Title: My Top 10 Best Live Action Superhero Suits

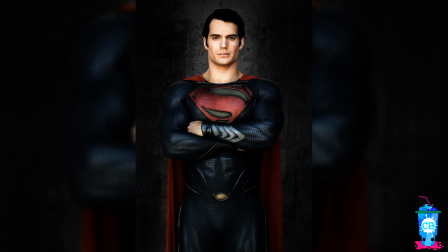491s
I also think silver additions and silver wings on this suit give off a medieval vibe,
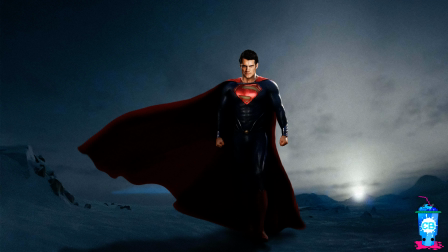496s
kind of saying that the guy wearing this is a warrior and he is super strong, so don't mess with him.
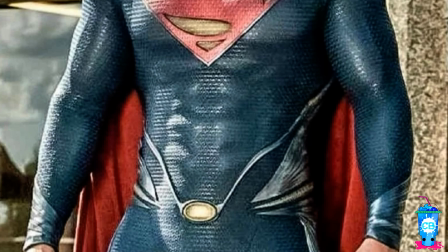501s
A silver-like color is nice to throw in for some more color contrast, and thankfully it doesn't take up much of the suit.
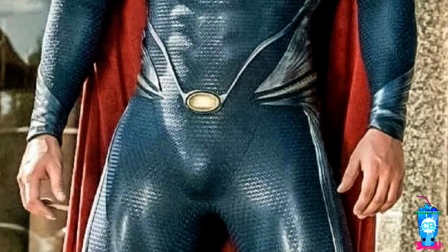508s
It's just the perfect amount that doesn't overcomplicate the suit, and it actually proceeds to complement it rather.
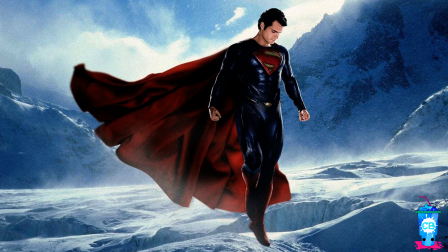514s
Man of Steel really changes many things about the original Superman suit, but just like the Far From Home suit,
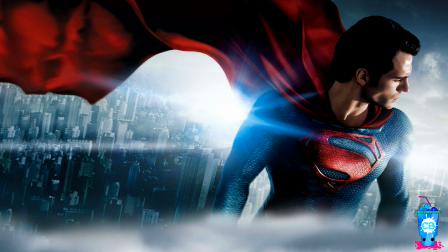520s
it manages to still stick to that classic look, not completely deviating from the original source material,
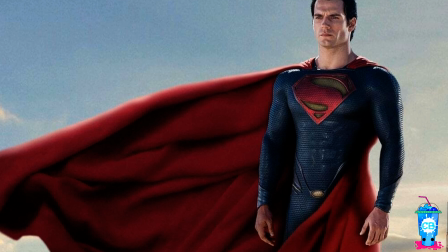526s
and it manages to stay recognizable while also standing out on its own.
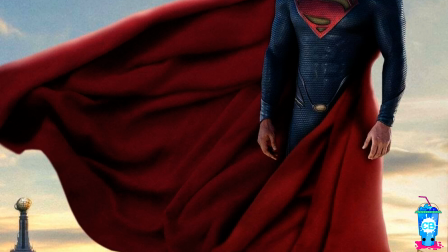530s
And to be honest, I think after this suit was released, you can see that many future Superman suits are in one way,
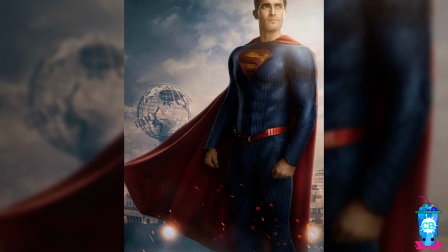536s
shape, or form inspired by Zack Snyder's suit. It's such an iconic and good look.
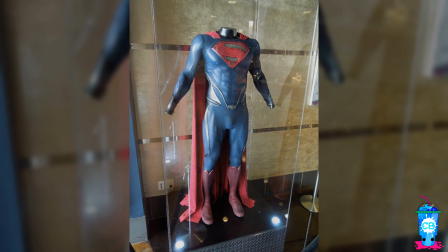542s
There's no other way to put it. It's simple and it gets the job done. My next pick is the Batman suit.
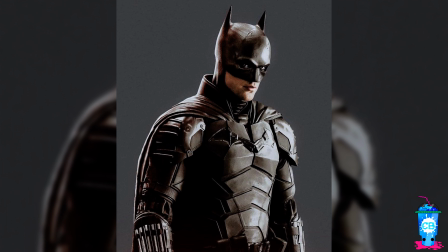548s
You may have expected that if I was gonna put a Batman suit in here, it would have been from the Dark Knight trilogy, but no.
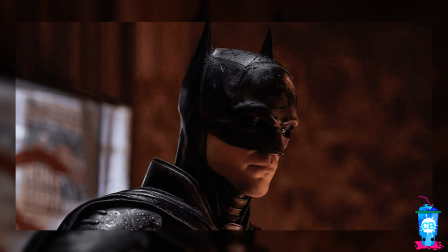555s
I think that Robert Pattinson's Batman suit is the best Batsuit out there right now.
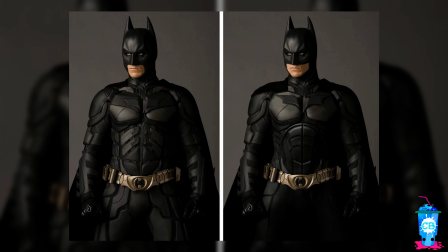560s
It's like a perfect combination of Ben Affleck and Christian Bale's suit. Let's start with the mask, as I think that's the coolest part.
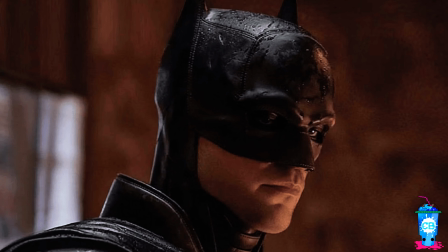568s
The jawline Pattinson has is perfect, and the mask perfectly suits him,
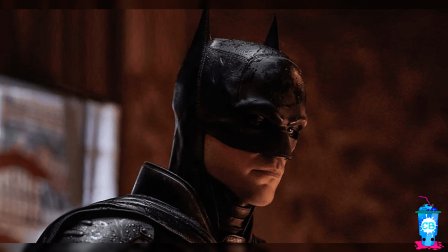573s
and I love the stitches with the material of the suit. The rest of the suit is armored and wrapped in gadgets.
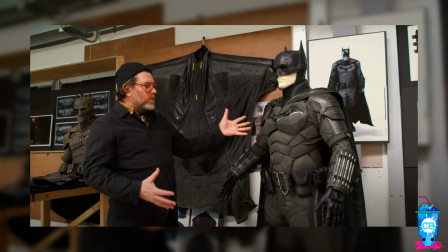579s
I love how almost every single part of the suit really gives you the sign that you don't want to mess with this guy.
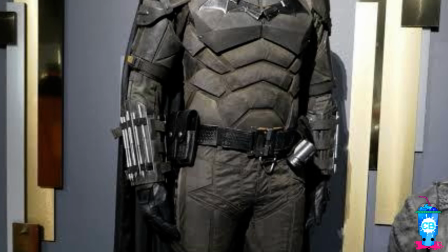584s
The black and gray color palette is balanced nicely, and they really work together to give Batman that menacing look, especially when it comes to the mask.
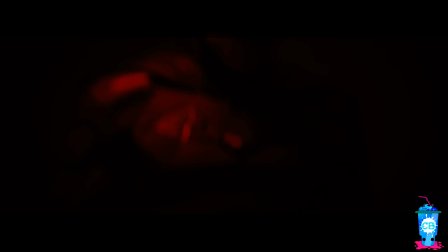592s
But I love how this suit perfectly represents Bruce Wayne in the Batman movie. It definitely gives off that sense of harshness and brutality that Bruce Wayne's dark personality has. At the beginning, it's supposed to be seen as something to fear, and the suit definitely does its job. My next pick is the Blue Beetle suit.
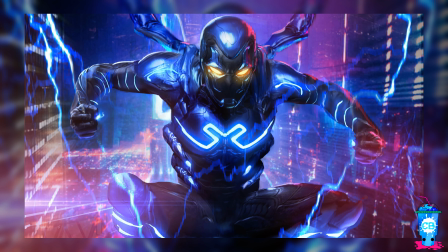609s
This one also may come as a bit of a surprise, but I just cannot imagine creating this list without putting this suit in here.
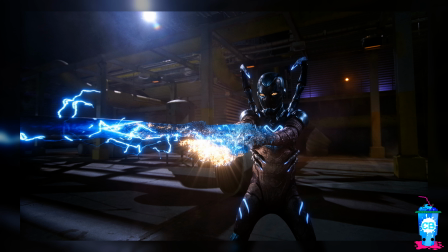615s
I mean, look at this thing. It's even better than the comics.
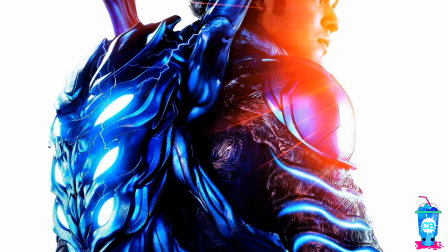619s
The Scarab is a combination of technology and alien-like beings, and this suit definitely gives off those vibes.
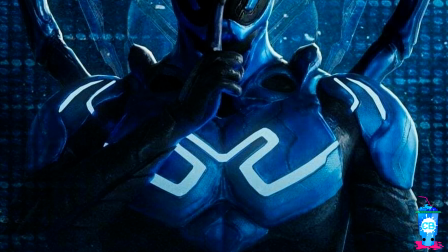626s
Black and blue is also an awesome color combination to use, and the way it's toned for the live action suit is perfect.
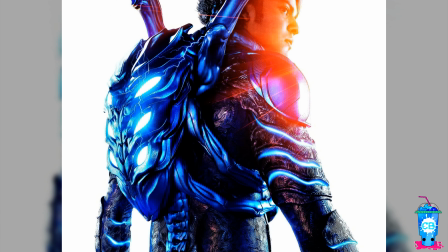633s
The eyes, the scarab on the back, the legs,
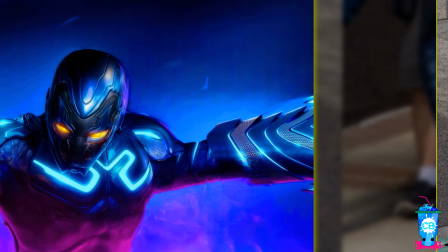636s
black portions under the blue armor that have a bunch of dark lines and weird patterns really represent the alien descent of this suit, while the blue portions,
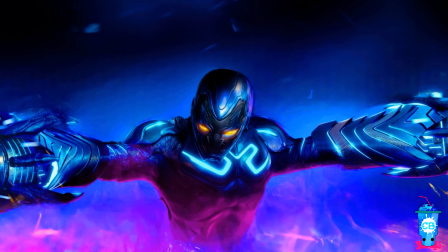644s
the armor outside, really represents the technology portion. Every little bit of this suit is super detailed.
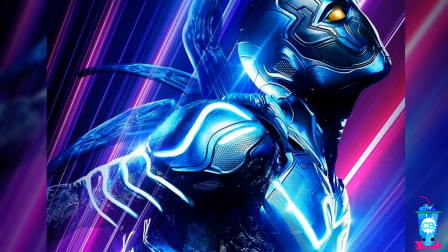650s
It's also super cool how the logo, the eyes, and some other bits glow.
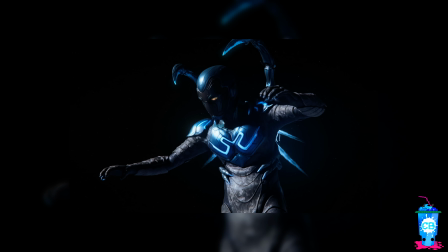654s
I really like that. It's a heavily modernized suit, but it works, and it's not overly designed.
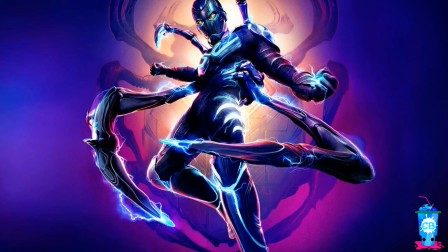660s
Like Deadpool, it perfectly balances between reality and cartoonish, and manages to look more badass than expected.
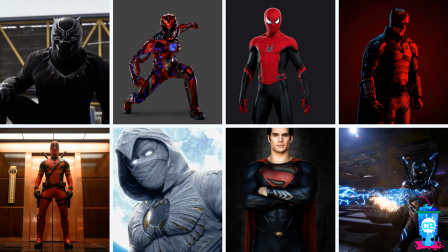666s
Alright, we got 8 suits down, so now let's move on to the 9th suit, Iron Man Mark III.
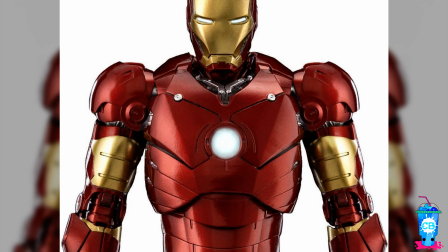673s
Listen, I have to include an Iron Man suit in here, and it was either going to be the Mark III armor,
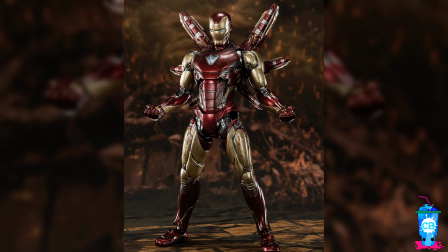678s
Mark 42, or the Mark 85 armor, and I'm going with Mark III.
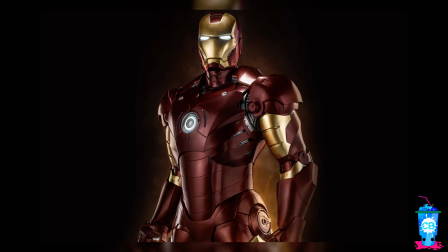682s
This suit is the first ever official Iron Man suit in the MCU, and it looks so good.
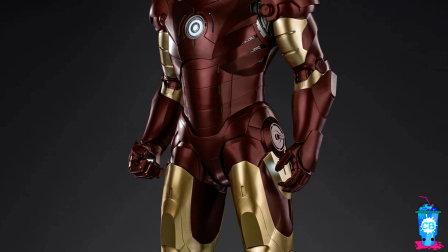688s
I put this suit above the Mark 85 armor because unlike Mark 85, this suit has more of a bulky and robotic build,
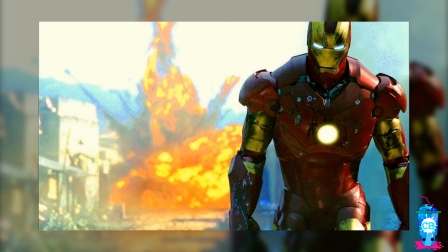696s
making it seem more natural and practical than the nanotech suit in Endgame.
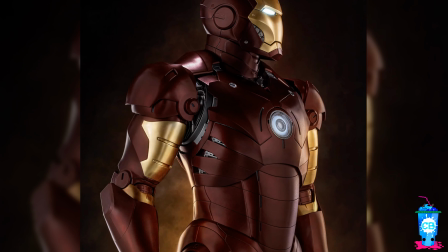700s
Even still, the red and gold color scheme in here works, and it has such a simple mechanical design.
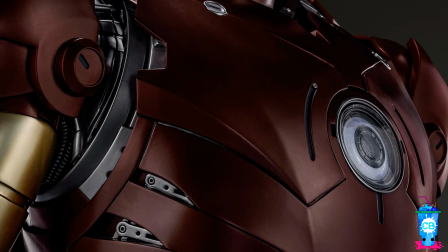706s
Both colors are toned perfectly. It also throws in some gray areas and black lines to make the armor look more mechanical and realistic.
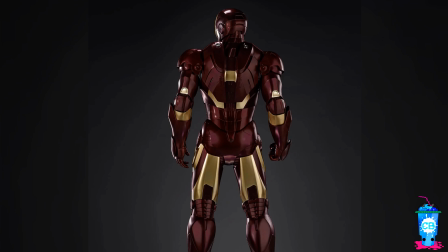713s
It also perfectly captures the military look this suit needs. The entire suit is a weapon, and it definitely looks like one.
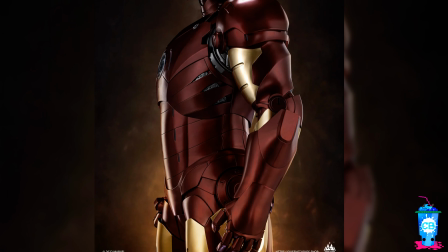720s
It's such a classic and recognizable suit,
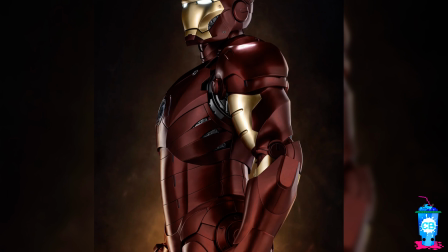722s
and a lot of people might have some bias towards this suit because it appears in the first ever MCU movie and is the first official Iron Man suit.
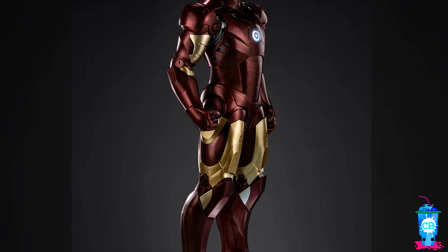730s
But even without that bias, the suit is amazing on its own. It's one of the perfect examples of modernizing a classic design tied with the Mark 85 armor.